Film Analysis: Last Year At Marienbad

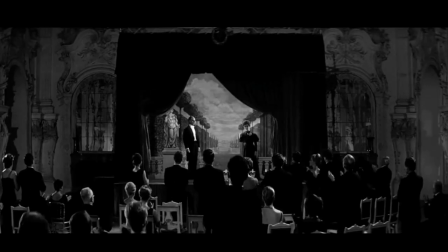We are trapped in Marienbad by ourselves.
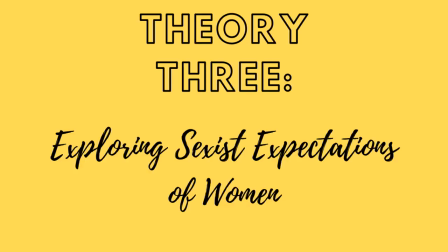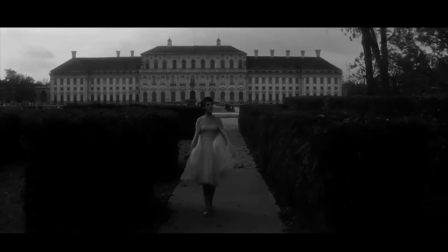In many scenes in which the man describes interactions he believed happened between him and the woman,
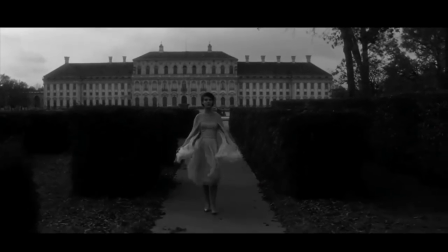the characters move as if following his instructions.
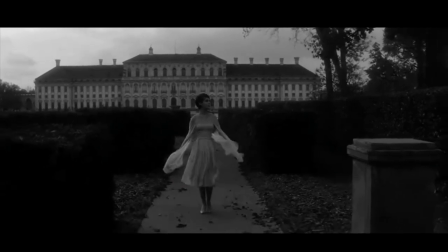Consequently, you could interpret the movie as having happened entirely in his imagination or fantasy.
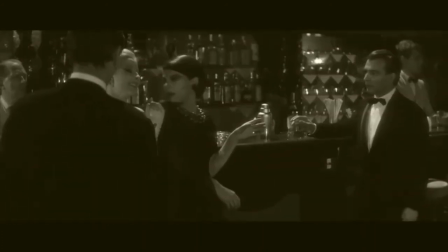However, as all the characters continue to become increasingly confused, including the man himself, by the events he is describing,
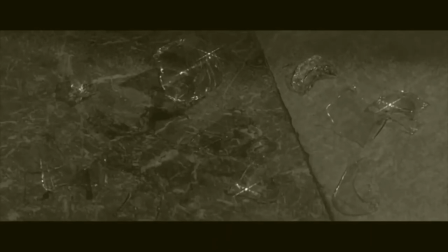the movements of the characters begin to spiral out of his control, resulting in the woman's possible husband shooting her.
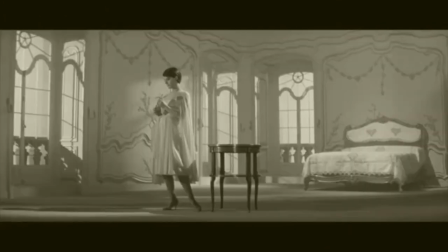The man instantly backtracks in his narration at this point, suggesting denial.
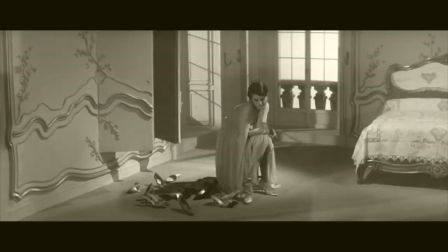This then raises the question of whether the woman is dead, possibly killed by the man when she refused to run away with him, or possibly killed by her maybe husband when he found out about her affair with the man.
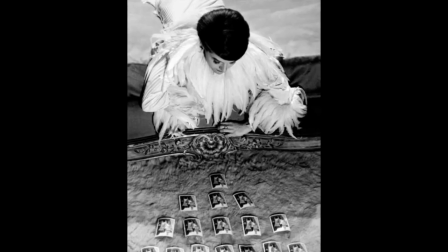To further this, the woman finds many versions of the photograph of herself which the man showed her,
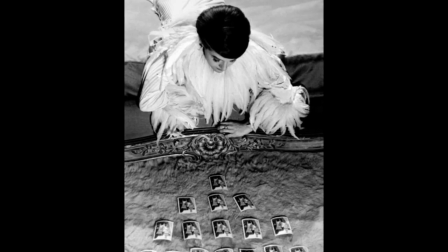suggesting there are many versions of herself and events in the man's mind. The refusal to accept reality on the man's part in this interpretation could
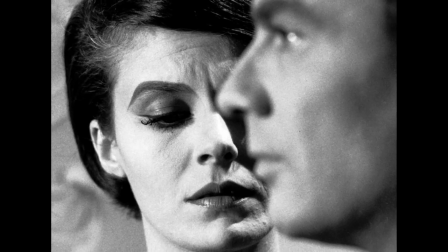be alluding to the projection of blame for misogynistic acts onto women in society.
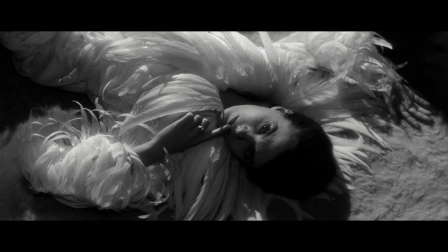The dressing gown with the white feathers implies that the man saw the woman as an angel and couldn't cope when she didn't live up to his unrealistic expectations, and the death scene is incredibly stagey, once again suggesting that the man can't cope when he realises his childish expectations of women aren't reasonable.
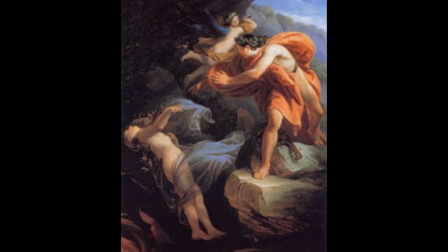This adds another layer to the Orpheus and Eurydice interpretation, as the man refuses to accept the fact that the angelic woman he projected onto the woman never existed. It also leads to the next theory.
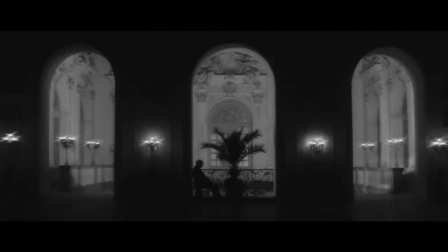In the two previous theories, the man is unable to cope with reality and therefore creates a fantasy out of his memories.
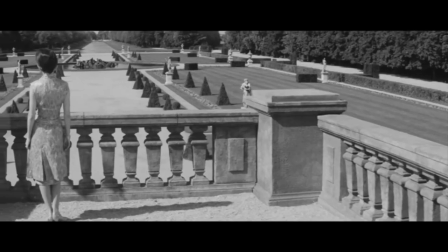This theory goes further. What if every single character in the hotel can't cope with the reality that they have died and therefore can't move out of limbo?
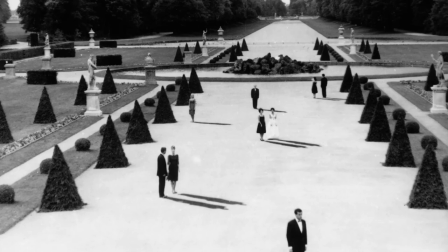There is a ghostly feel to the movie and the characters do seem to be stuck in the hotel while unaware that there is anything wrong.
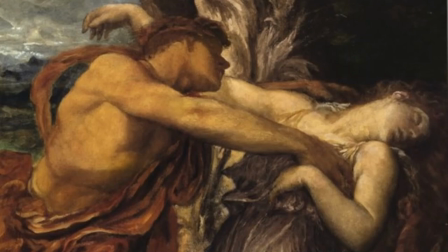This would fit with the Orpheus theory. Inability to let go of our lives stops us from moving to our next one.
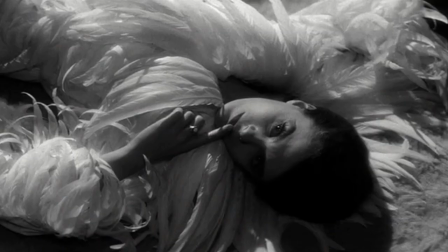It would also fit with the exploration of misogyny interpretation because in it, the man is unable to accept that the woman is dead slash never existed. I hope you found this video interesting, even if it was a bit reductive.
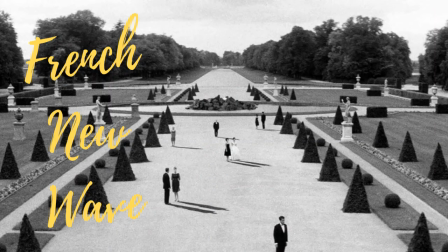Last year at Marienbad is considered part of the French New Wave movement, so if you'd like to look into that, I'll put a link in the description to my video on French New Wave.
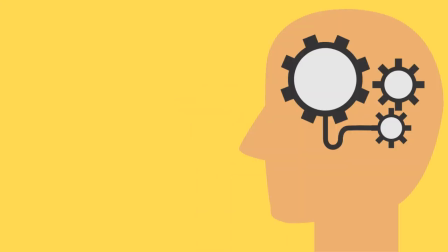Anyway, thanks Thanks so much for watching. Comment below what movie content you'd like to see on this channel and I'd love to hear your thoughts on Last Year at Marion Bad in the comments. Who knows, maybe we could get a really good discussion going.